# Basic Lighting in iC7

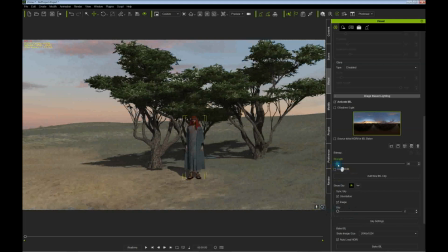Obviously, we don't want it to be too blurry. But now that image is now providing some illumination for our scene.
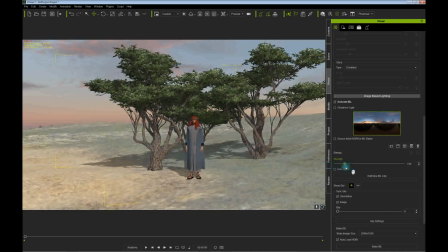Like so. So we can do that. I don't like to have a whole lot of that. You've got to use that really sparingly.
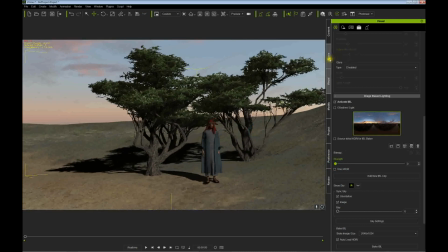And let's now go back and take a look at our scene and see what's going on here light-wise.
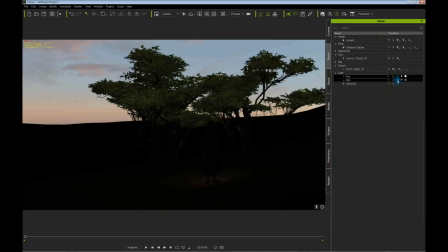You've got automatically two lights are always generated.
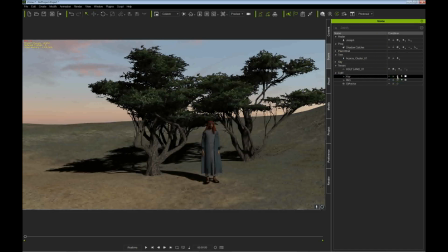You've got a rim light and a key light, which is basically the sun, and a rim to provide a little fill. So let's turn that on. If you click the eyebrow there,
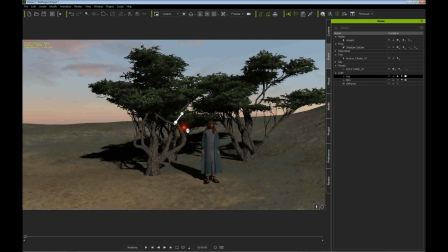you should have, I'm going to hit the E key, and now I have control with my mouse, left and right mouse buttons, Yeah, we can control that sun. I'm going to bump that up a little bit.
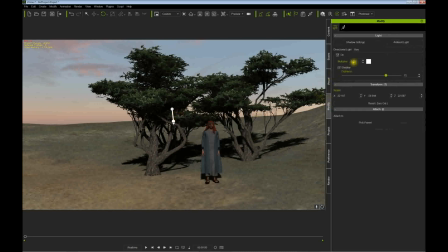So I'm going to go down. I'm going to select the key light, modify, and notice the multiplier is at 0.3. I'm going to go 1.3 and pop it up.
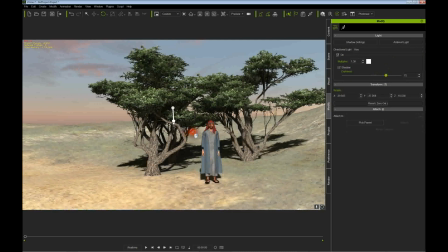And looks a little more like sun to my eyes anyway.
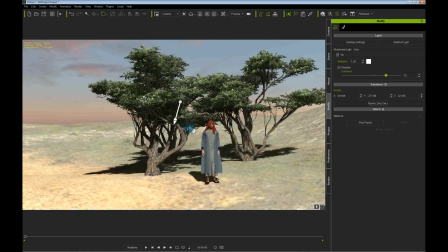And now, of course, with your mouse control, you can adjust that a little bit.
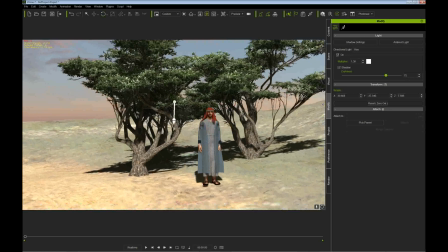So now we've got a little brighter sun. And once again, we're not doing a whole lot. I've taken that strength down. I don't like a lot. It flattens it out, which is okay in some situations, a cloudy day. But on a sunny day, you're going to have deep shadows. And I like to have deep shadows if you've got a sunny day.
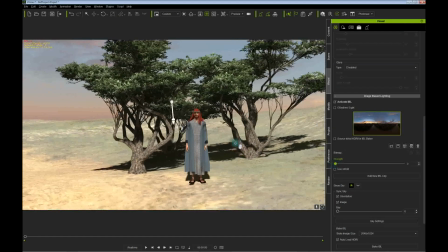So that's one thing there you can do. You can adjust the sky right down here, transform, hit this key, and now we can spin our sky around.
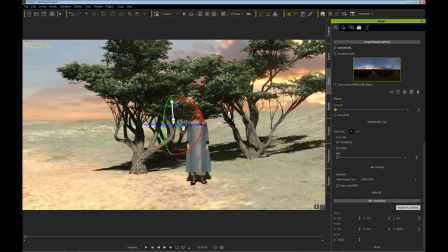We can actually animate it as well. If you set your position, then scroll down to the end of your scene, and now it will animate, as you can see, and it's be very subtle,
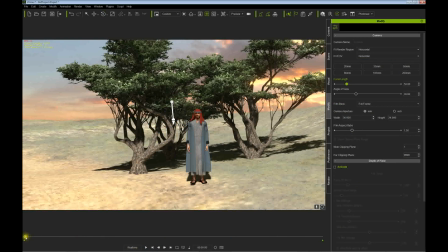but nice to have a little bit of a moving sky in your scene, so you can do that with that particular feature. I'll turn it off for now, but there you go. So yeah, be sure that you know you can adjust your sky, and that's a real cool thing.
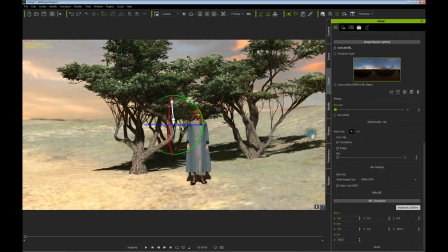Just hit that key there and spin it around to get the appropriate look that you want. And obviously this sky might not be totally appropriate for our sun, but we can adjust that some more.
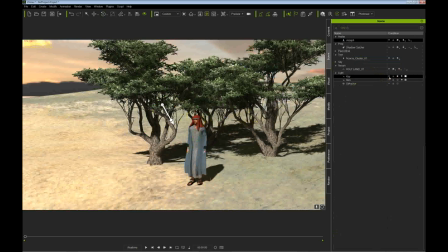Click on our character now to turn that visual reference for the key light off.
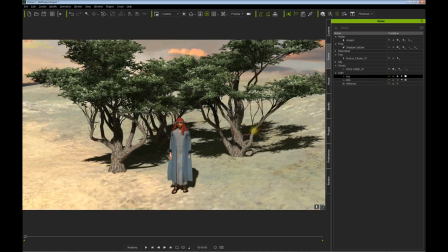Do it there. And once again, as I said, there's another light. You can always add lights, of course, but these two are created at the beginning of the scene.
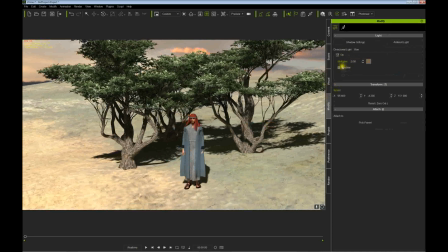Obviously, you can multiply it some more, add more light. Typically, you wouldn't want two shadows when you've got basically sunlight. You only want one shadow, so make sure the key light, which is pretty much your sun, is the only one with shadow turned on.
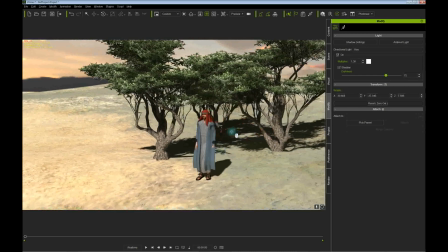And that will then give you some nice shadows and give dimension to your scene.
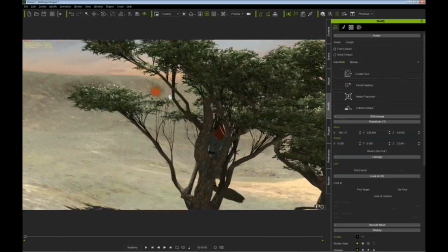And notice, you see, you've got a nice sky, a 360 sky there,
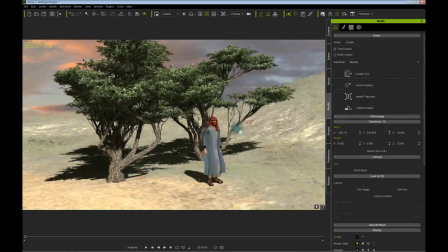which works pretty good, like so.
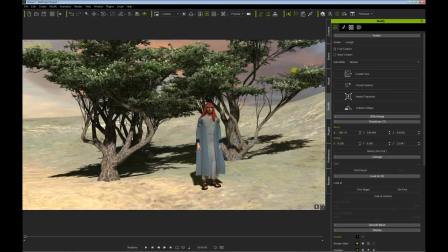So you've got a lot of control when you're in this particular mode, global illumination mode, that you can play with, and feel free to do that.
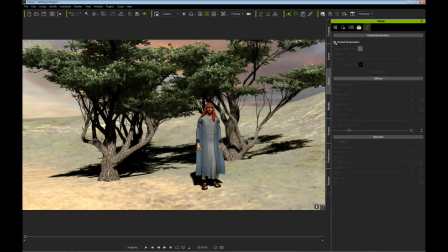Once you go over here, settings here. Now, ambient strength. Once again, I don't like a lot of ambient strength, and it defaults to black, so you're not going to see anything.
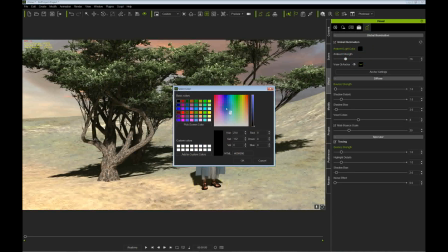In sunlight, typically your shadows are blue due to the blue sky, so you want to try to get a blue-ish color if you were going to add some ambient light to it.
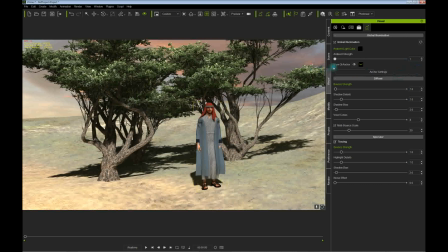And this basically, and it's pretty subtle right there. Let me crank it up some more.
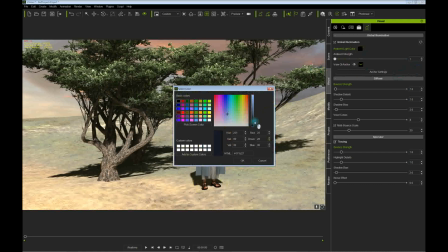Let me make a selection and then slide it up. There we go. Got a slight blue tinge.